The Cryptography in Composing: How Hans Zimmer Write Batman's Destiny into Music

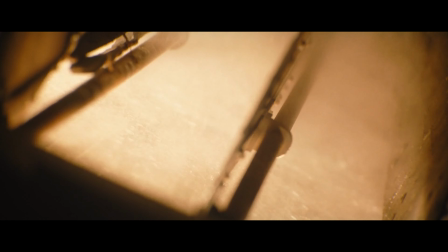You're listening to the soundtrack of 2022's The Batman.
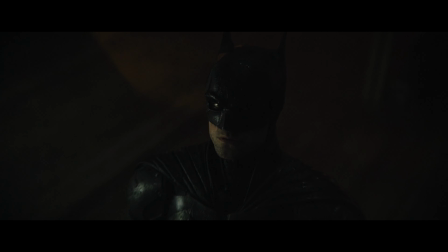This simple melody is an audio cue to indicate that Batman is about to appear.
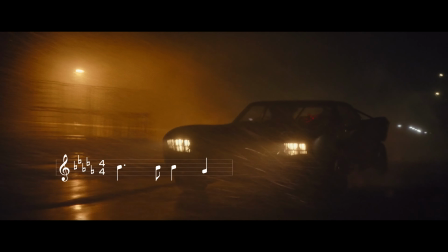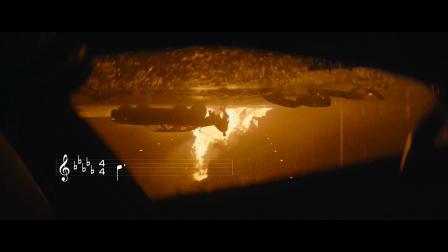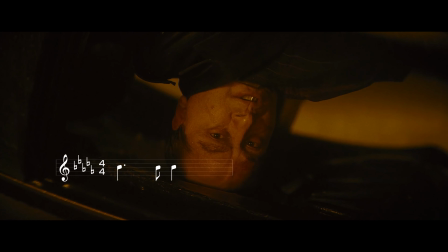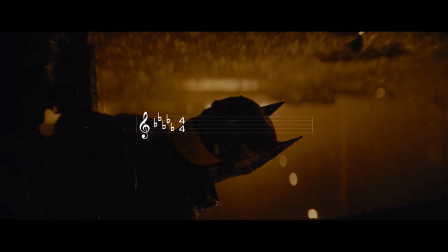Breaking down this melody into its constituent parts reveals the two little hooks tugging at our ears. And once these hooks are given meaning within the story, the smallest structural unit in music is created, a motif.
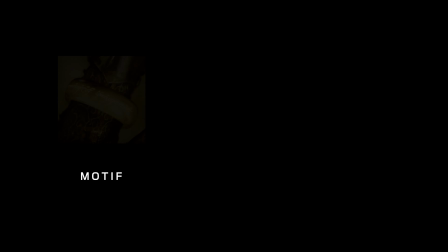Don't let its size deceive you. Motifs are powerful tools for manipulating the subconscious.
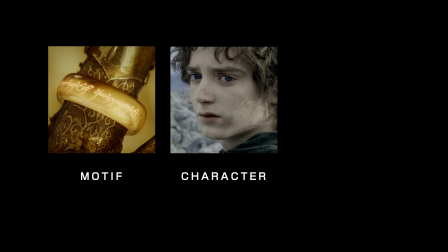They allow the filmmakers to layer additional narratives through audio. And the development of these motifs can be as important as that of the characters. Let's take a few examples. At the heart of The Lord of the Rings is the ring itself.
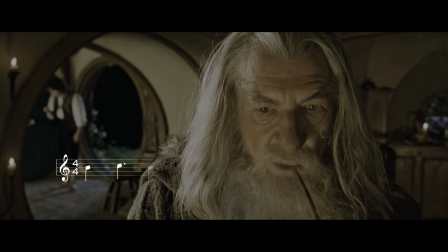When Frodo picks it up.
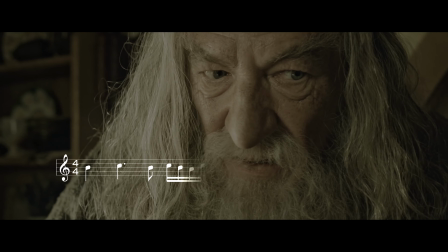When Gandalf explains its power.
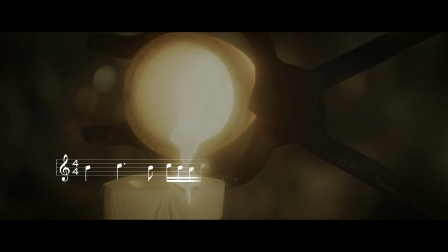Or the narrator reveals its history.
It began with the forging of the great rings.
This melody begins to play. The leitmotif of this melody consists of the three notes at the beginning.
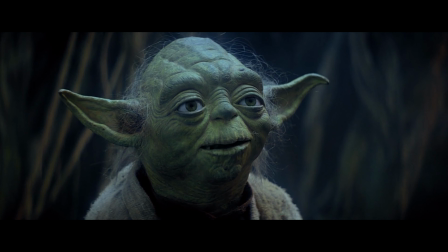Similarly, at the heart of Star Wars is the Force. When characters discuss the Force,
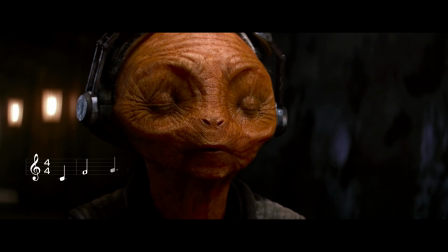wield it, or simply feel it, the audience will hear this melody.
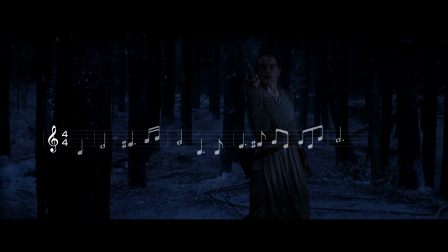The leitmotif here is the interval of an ascending fourth at the beginning.
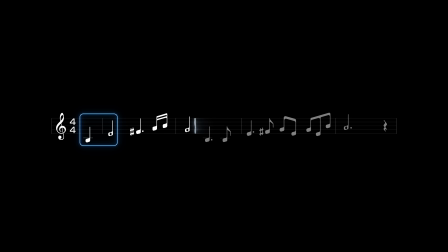The leitmotif that persists throughout Christopher Nolan's Dark Knight trilogy is this minor third. Two notes, D and F. They accelerate, slow down, change scale, reverse, and fade out, but all indicate one thing: Batman's identity.
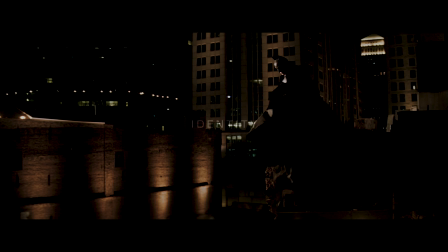We've all heard movie soundtracks, but let me show you how audio motifs work to manipulate your brain so they become as equally important to the narrative as cinematography.
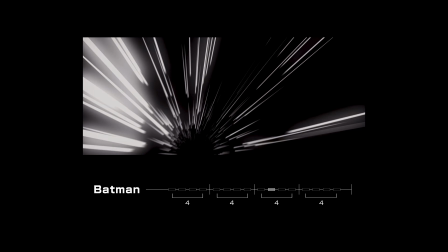The movie opens with a low D. You might interpret it as a bat flapping its wings or the sound of Batman's cape.
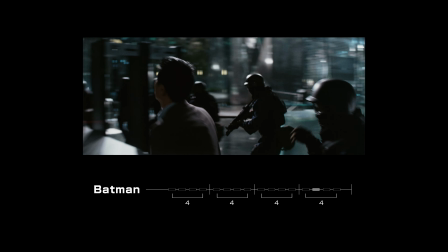You're now primed to feel Batman's close whenever you hear this rhythm.
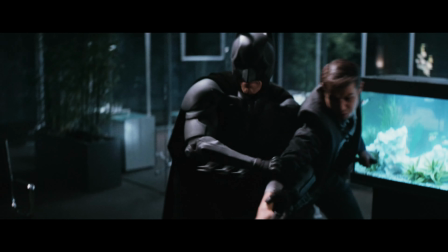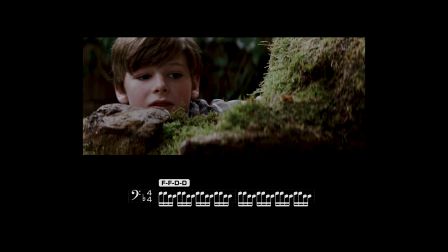This rhythm is often accompanied by its second form,
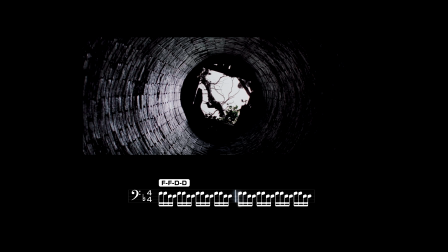the Batman rhythm of interlaced D and F, which is connected to the character's origins.
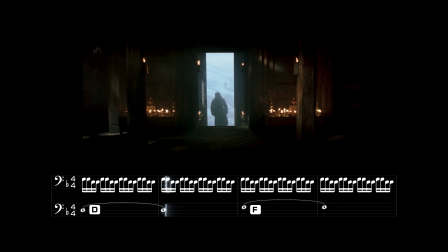Evolve this rhythm, stretch the D and F, crescendo, and you have that familiar minor third interval.
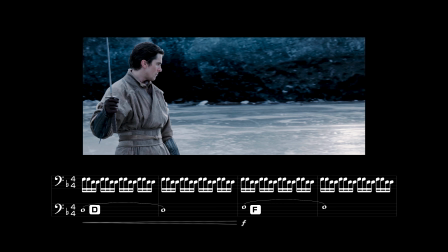This is the cue accompanying Bruce's transformation into Batman, both in the beginning and throughout as he discusses crime.
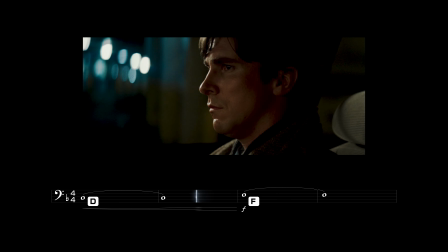After being mocked by the crime lord Falcone, Rachel's words awaken him from his vendetta.
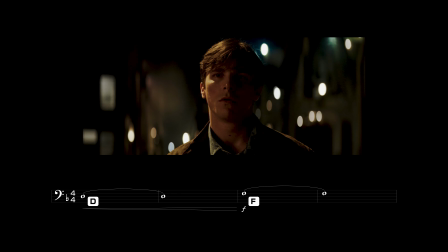Falcone may not have killed your parents, Bruce.
And force him to confront the larger tragedy behind his parents' murders.
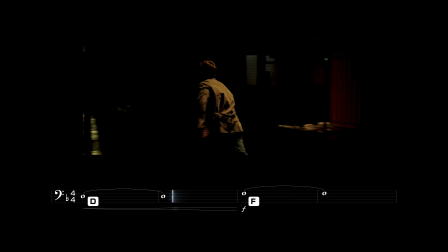He decides to leave Gotham to further investigate that realization, train with the League of Shadows, and to transform his fear into a force for good.
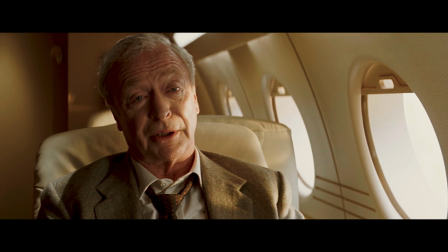You could say that this acoustic hook defines Bruce Wayne's journey into becoming Batman.
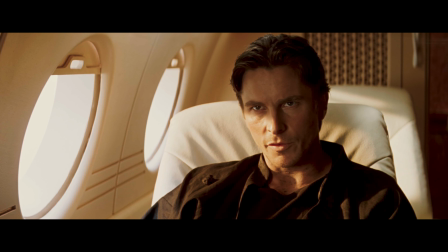People need dramatic examples to shake them out of apathy, and I can't do that as Bruce Wayne. As a man, I'm flesh and blood.
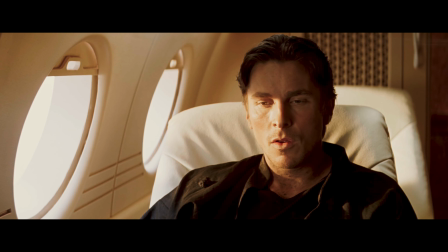I can be ignored, I can be destroyed, but as a symbol, I can be incorruptible.
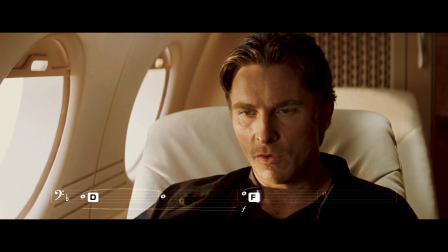I can be everlasting. What symbol? Something elemental, something terrifying.
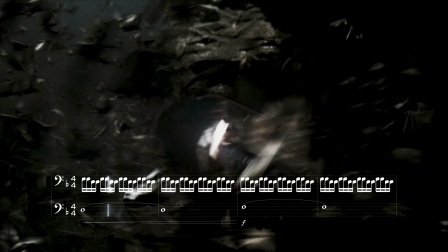There's also an ultimate version of this rhythm. One that combines all three forms we've talked about
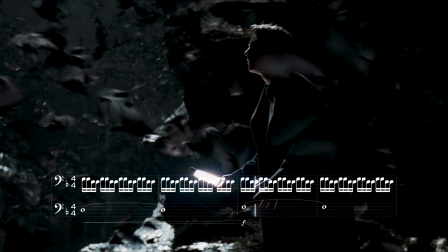and adds a very loud major chord at the top of the crescendo.
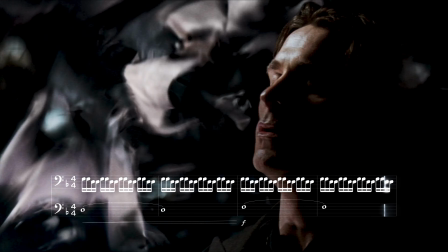It transforms Bruce Wayne from flesh and blood into the symbol, Batman.
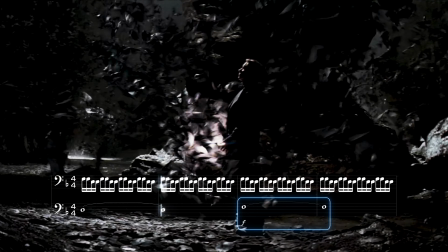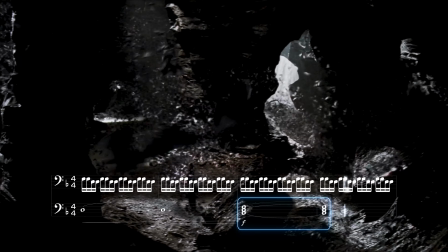Now you might begin to wonder, why did Hans Zimmer pick these two notes as Batman's leitmotif? And one of the things which I kept thinking is that, I mean, the reason I ended up with just two notes was really that it's like, what is the next phrase? He's stuck. His life, you know, he can never become
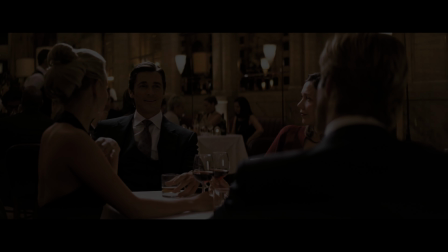that heroic. However, becoming the symbol is only Bruce's first step.
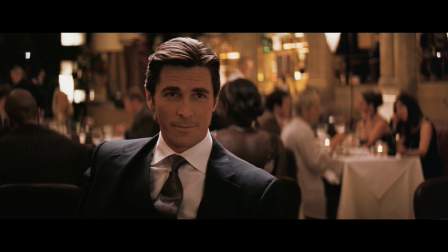When our hero is in crisis and begins to doubt his legitimacy as an icon of justice,
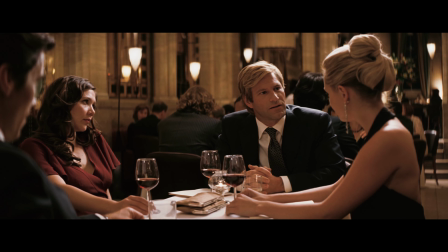the once harmonic minor third is contaminated by a C-sharp note, which does not belong on the D minor scale.
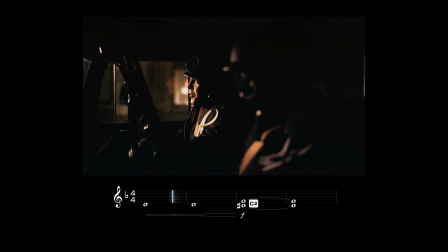That's what I'm talking about. Air cav.
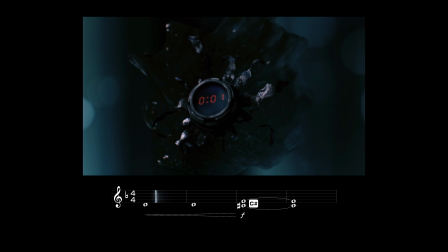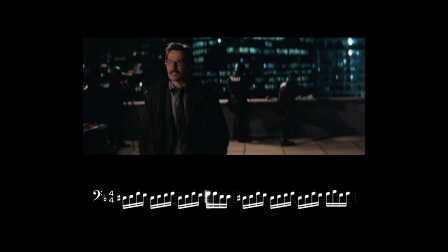The dissonance affects not only the melody, but also the rhythmic pattern.
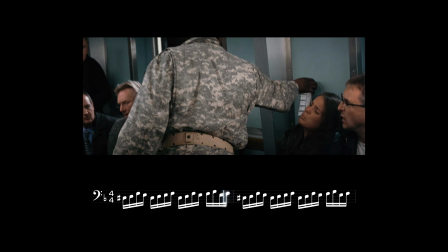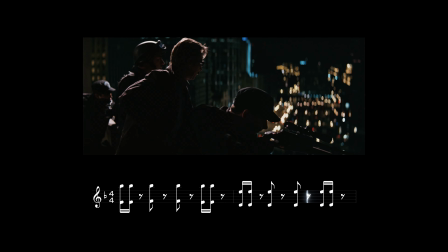And when our hero strikes, the chord changes with him, evolving the scene into a dramatic rescue.
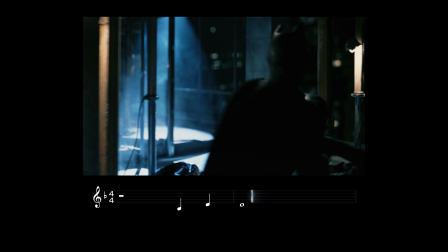Until the villains start to fight back. The brass choir finally breaks through that C-sharp, restoring the Batman chord.
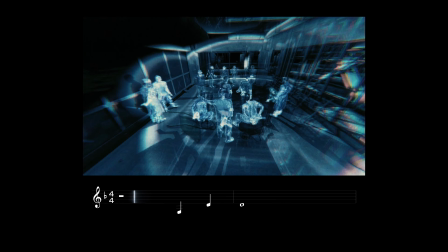See those bad guys on the floor above? They're waiting for almost the lights coming up the elevator.
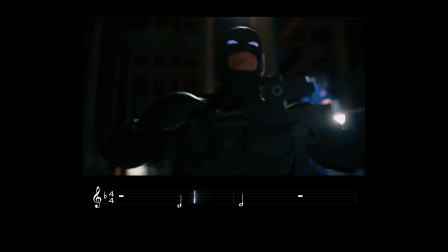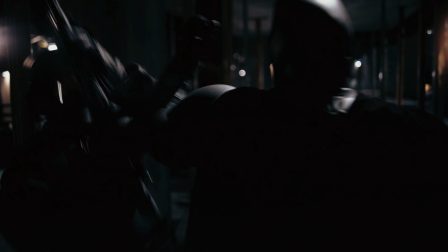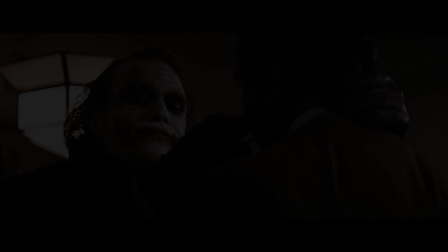Cool, right? But wait, there's more.
Why so serious?
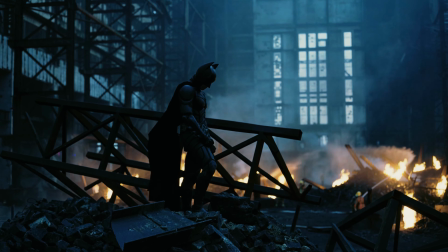The first note in Batman's leitmotif, D, is developed into the leitmotif for another character, the Joker, Batman's opposite.
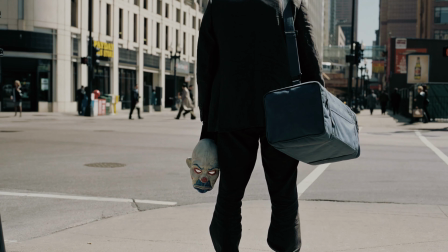As we now hear, Joker's leitmotif is in fact a D note climbing through multiple octaves.
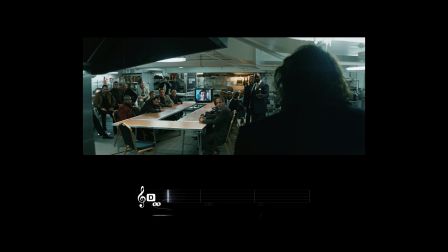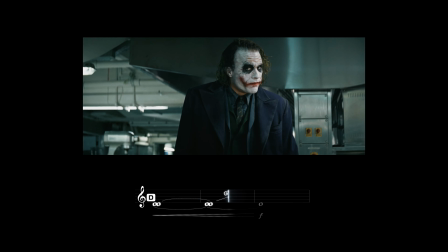When Joker is on screen, about to be, or when he seizes control of a scene.
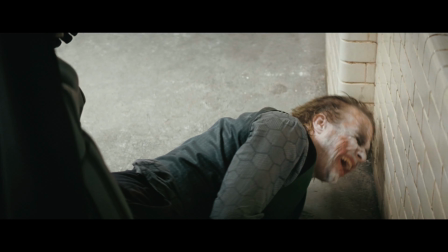Why so serious?
This high-pitched noise starts ringing in our ears.
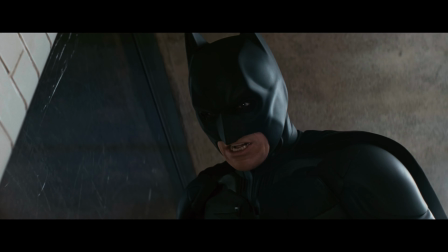You have nothing to threaten me with. Nothing to do with all your strength.
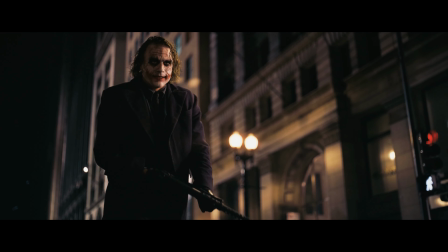You know, it's the idea of a bow or steel cable being pulled and figuring out when will it snap.
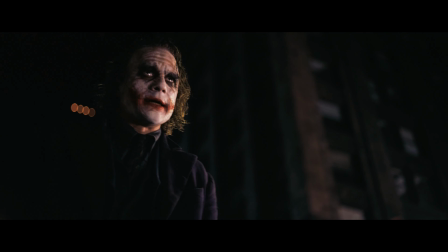And I'm not going to tell you when it will snap. And I never let it snap.
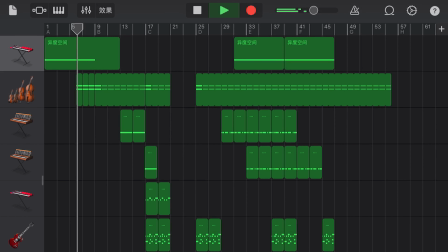Our team tried to recreate this particular piece and discovered that what truly makes Joker's theme excel is not the melody, but the rhythm. Take this violin track, for instance. It has an irregular rhythmic pattern of 4/4.
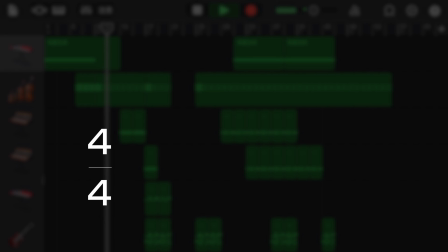Take note of this accented beat.
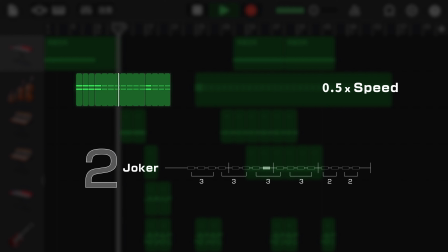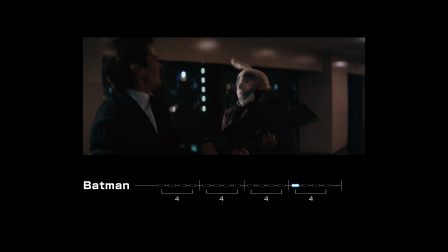This pattern, representing the Joker, is in stark contrast to Batman's stable 4/4 pattern.
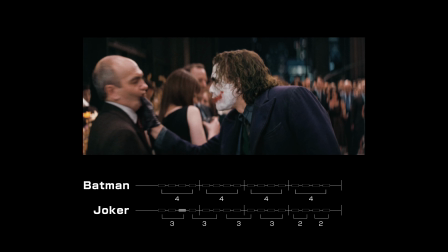In certain scenes, we can hear these two rhythmic patterns competing with each other.
I need to talk about something little, huh?